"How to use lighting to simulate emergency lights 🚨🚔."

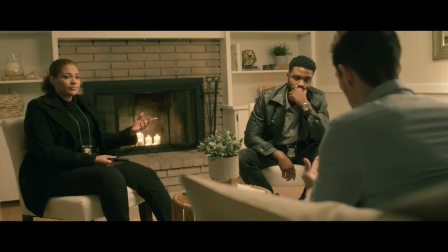[0:03] I'm Detective Freeman. I see you already met my partner here, Agent Clark. Please, know that we're doing everything we can to find your wife.
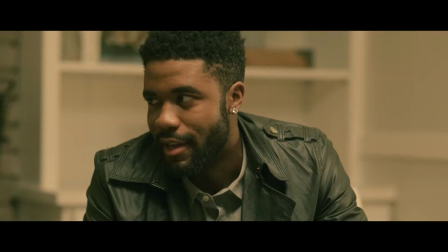[0:12] Okay. Mr. Copeland here believes that his wife has been kidnapped.
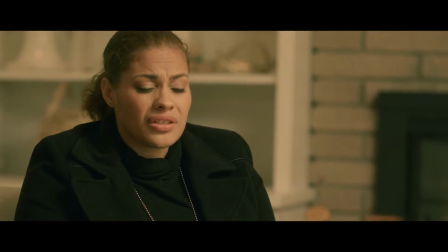[0:18] So I already told this guy everything. My wife should be home by now. Did she mention anything about going anywhere after work?
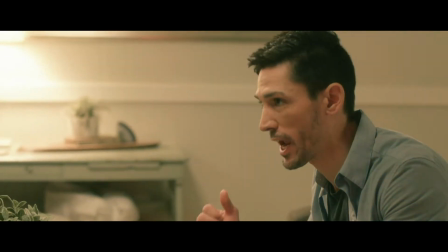[0:25] No, look, when I got home, the front door was left open, okay? And she was gone. Her cell phone and her purse are still here.
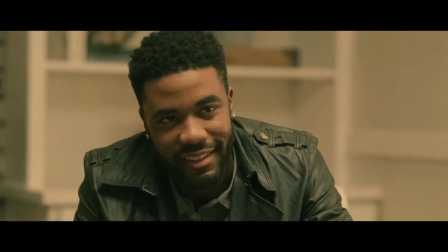[0:31] Why would she leave without those? Come on, she probably forgot it. No, that doesn't make any sense. Okay, Mr. Copeland, we're here to help you, okay?
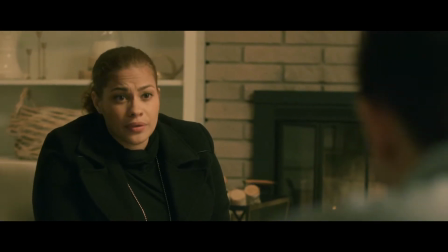[0:38] So any information you can give us will help us find her quicker. Listen, does she have any friends, family?
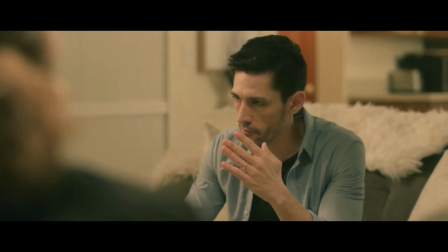[0:45] I don't know anybody that she may have gone with. No, she doesn't have any friends. She's always by herself. We found something!
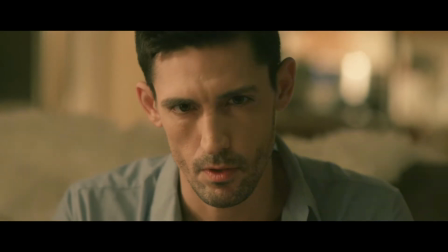Hi, I'm Garrett from Making Movies, and in this video, we're going to discuss how we use the emergency light effects in our Gemini lights.
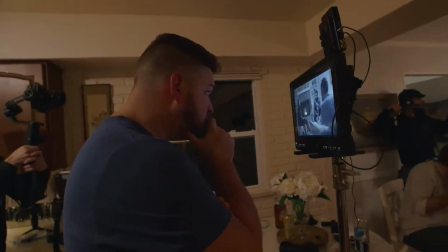Dialogue scenes are among the most common in narrative filmmaking,
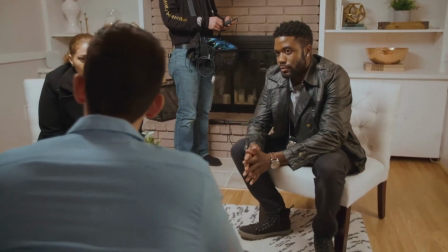[1:21]
obviously, but can very easily turn into some of the most visually boring things to watch. And the reason for that isn't just because there's not like action scenes or giant explosions or any of that kind of thing happening.
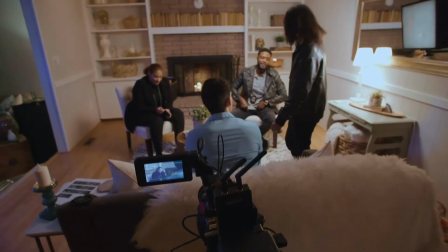[1:35]
A lot of that comes down to the way that the locations are put together, and most importantly, the way that those locations and the people in them are lit.
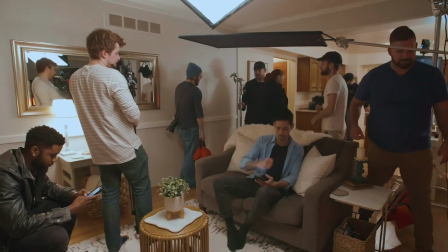[1:43]
We only used 3 lights for this short, but we're still able to pull off a very cinematic look. In order to pull that off, other than practice,
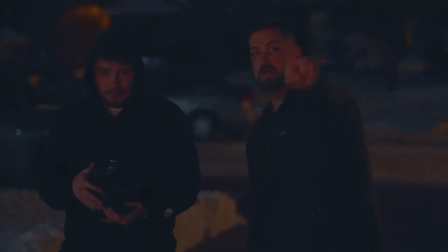[1:53]
one of the tools that you need is to have a diversity within your lighting kit and light shaping accessories, because if we have only one type of light to work with, that doesn't give us many options as far as building tone and contrast. That's one of the most amazing things about these lights, because even though we only were shooting with Gemini lights,
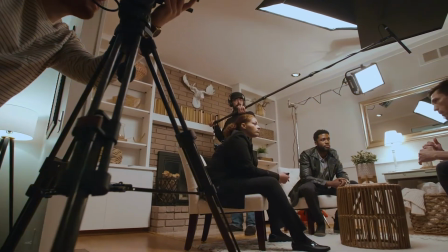[2:17]
between the 2x1s and the 1x1s and the soft boxes and the honeycomb grids and all the accessories that you can really rig these things out with, you can build an entire diverse lighting kit without needing a ton of lights and different kinds of lights to pull it off.
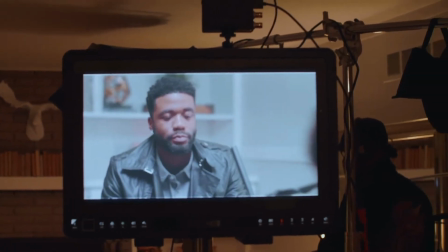[2:35]
I wanted this scene to be really moody visually, so we kind of went for this David Fincher style aesthetic, and in that we had a couple of light setups. The first being the outdoor establishing shot.
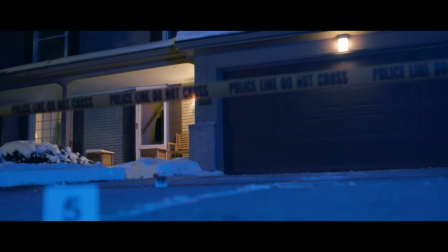[2:50]
This is where we had the detective walk over the police line and go into the house.
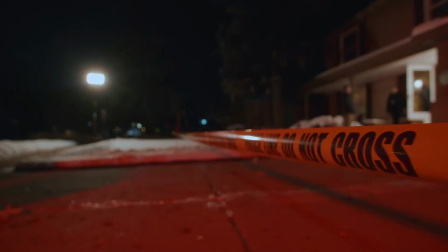[2:56]
Now, this was a really easy lighting setup. We did shoot at night. We had the practical light coming off of the house, but we needed to fill that light in.
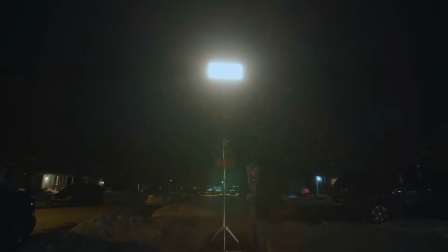[3:05]
So we took a 2x1 Gemini out on the sidewalk. We put it on a combo stand and put it about 10 feet in the air at 100% power,
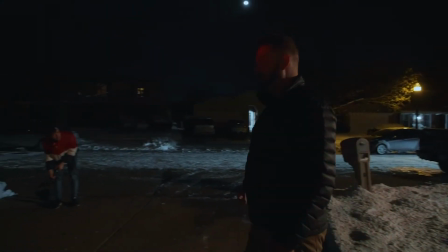[3:13]
just to give us some nice contrasty fill coming into our scene. We were outside in the freezing cold, and this is one of those places where having 100% power off of battery is a super valuable thing.
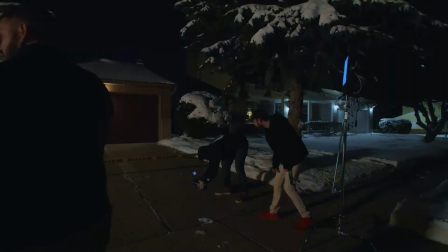[3:28]
Because the surface area of the 1x1s is quite literally half of the surface area of the 2x1s,
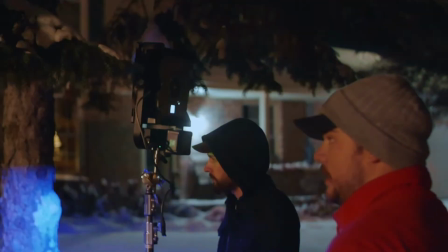[3:34]
the light output, in contrast, is a little bit more harsh, which is exactly what we wanted for a scene like this,
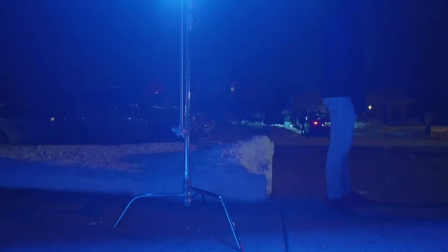[3:40]
where the emergency lights would be perceived to be coming off of a police vehicle. The emergency light effects, like all of the effects in the Gemini lights, are extremely customizable. You can adjust your pulse rate from 1 to 5 pulses. You can adjust the colors of those pulses between solid blue, white, red, amber, and a combination of those lights in certain sequences. And then, of course, you have dim control, or the intensity of that light.
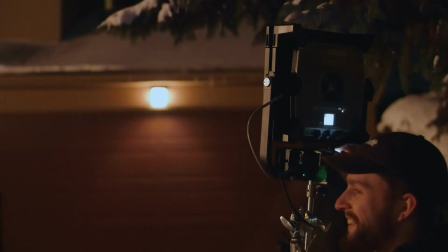[4:11]
And having all of that customization allowed us to really dial in the exact kind of emergency light that we wanted for our scene. Something that still felt intense but not chaotic, something that was fast but not repetitive, something that we could dim down to be present but not overwhelming. That level of control is paramount when you're doing this type of a scene. The final lighting setup is where we spend most of our time in this short scene, where we have the 2 detectives talking to the supposed victim.
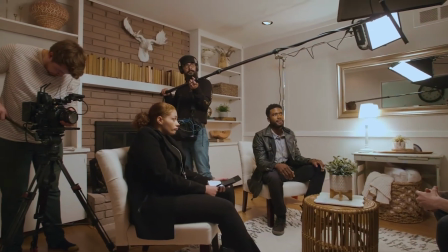[4:45]
This room was pretty small.
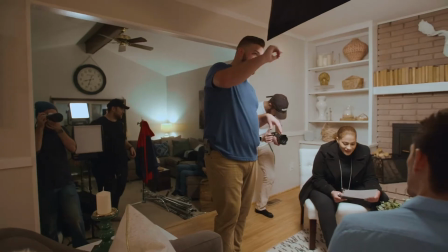[4:47]
There wasn't a whole ton of space to work with, and as such, we would have to move lights and light stands and positions around depending on the shots that we were getting. But it was really easy to do because of how lightweight and portable these lights are.
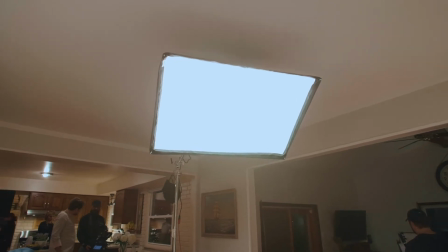[5:01]
We had a 2x1 Gemini that we put a DOP Choice snap bag on, giving us a really nice soft box,
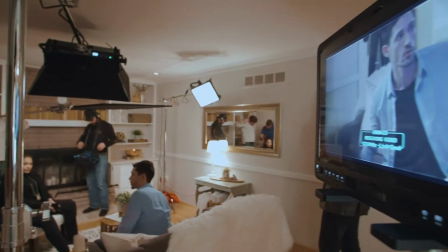[5:09]
and put it on a booming combo stand and raised it up and over the people that
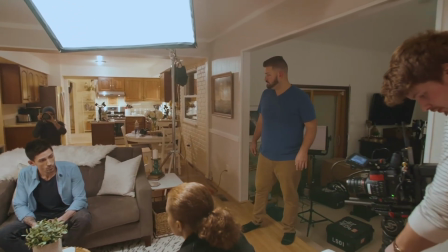[5:14]
we're having our conversation with to give a really nice directional but still soft light. Again, trying to go for that Fincher-esque look. With our key light overhead, we just then needed to fill in that light for some tonal contrast,
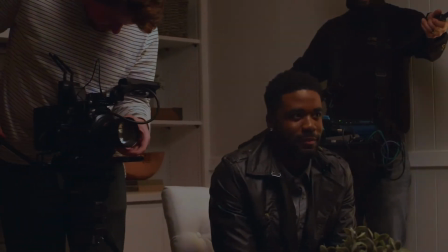[5:29]
and we had this little lamp sitting on the end table that we were going to motivate to create that fill.
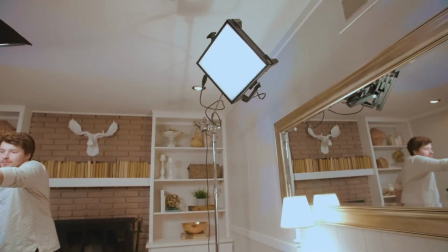[5:35]
We took a 1x1 Gemini through the honeycomb grid onto it and then boomed it out into our scene. Depending on which person we were filming, we got that light closer to them to again give that contrast across the face while still making it believable that it might be coming from that little lamp. On the other side of the room, we took another 1x1 and put the emergency lights on it and dimmed it way down.
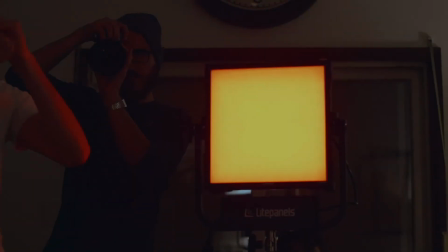[6:02]
I think it was something like 3 or 5%. These Gemini lights get extremely bright, and for what we wanted here is we wanted it to still be believable that there would be police vehicles outside,
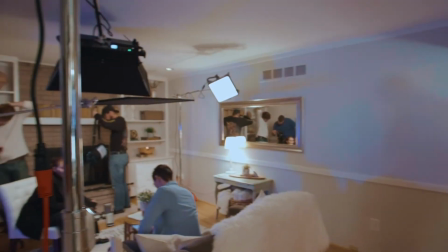[6:13]
the lights would be going, so we would get a remnant of that, but it wouldn't be overpowering in our scene. Because at the end of this scene, we wanted to cast doubt on the innocence of our supposed victim, we wanted to make sure that even though they were in the same environment, we lit him differently than how we lit the detectives.
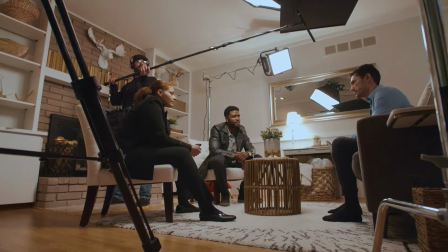[6:32]
So the creative choice was made to have the majority of the light be on them,
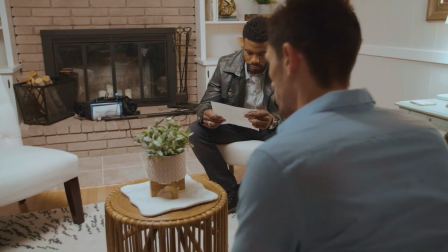[6:36]
again, having the background be these nice white colors and light gray colors,
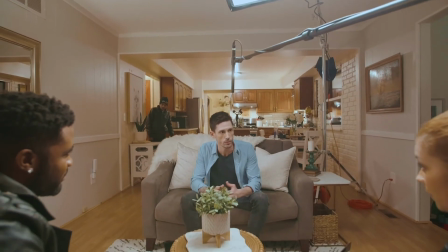[6:41]
while putting him kind of in more darkness and having his background be much further away and much more dimmed down. That visual contrast, even in one location between those characters, really helps define visually how we understand those characters to be.
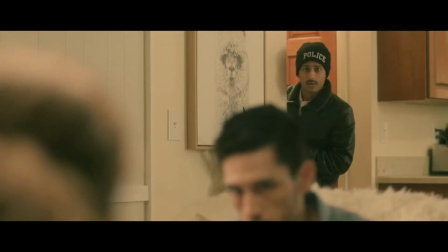[6:58]
Once we had built that world, the performances were then able to carry the rest of it, with each of our characters bringing a different personality to the conflict that they were all working through. The lighting helped sell the performances that those actors gave. And that's it. We only used 3 lights to light this scene, and we were able to pull off a very cinematic looking final image. I hope you found this helpful, and if you did stick around, we have more videos on other scenes that we used these lights for, along with the accessories that we used to light them. I am Garrett from Making Movies. Thanks for watching.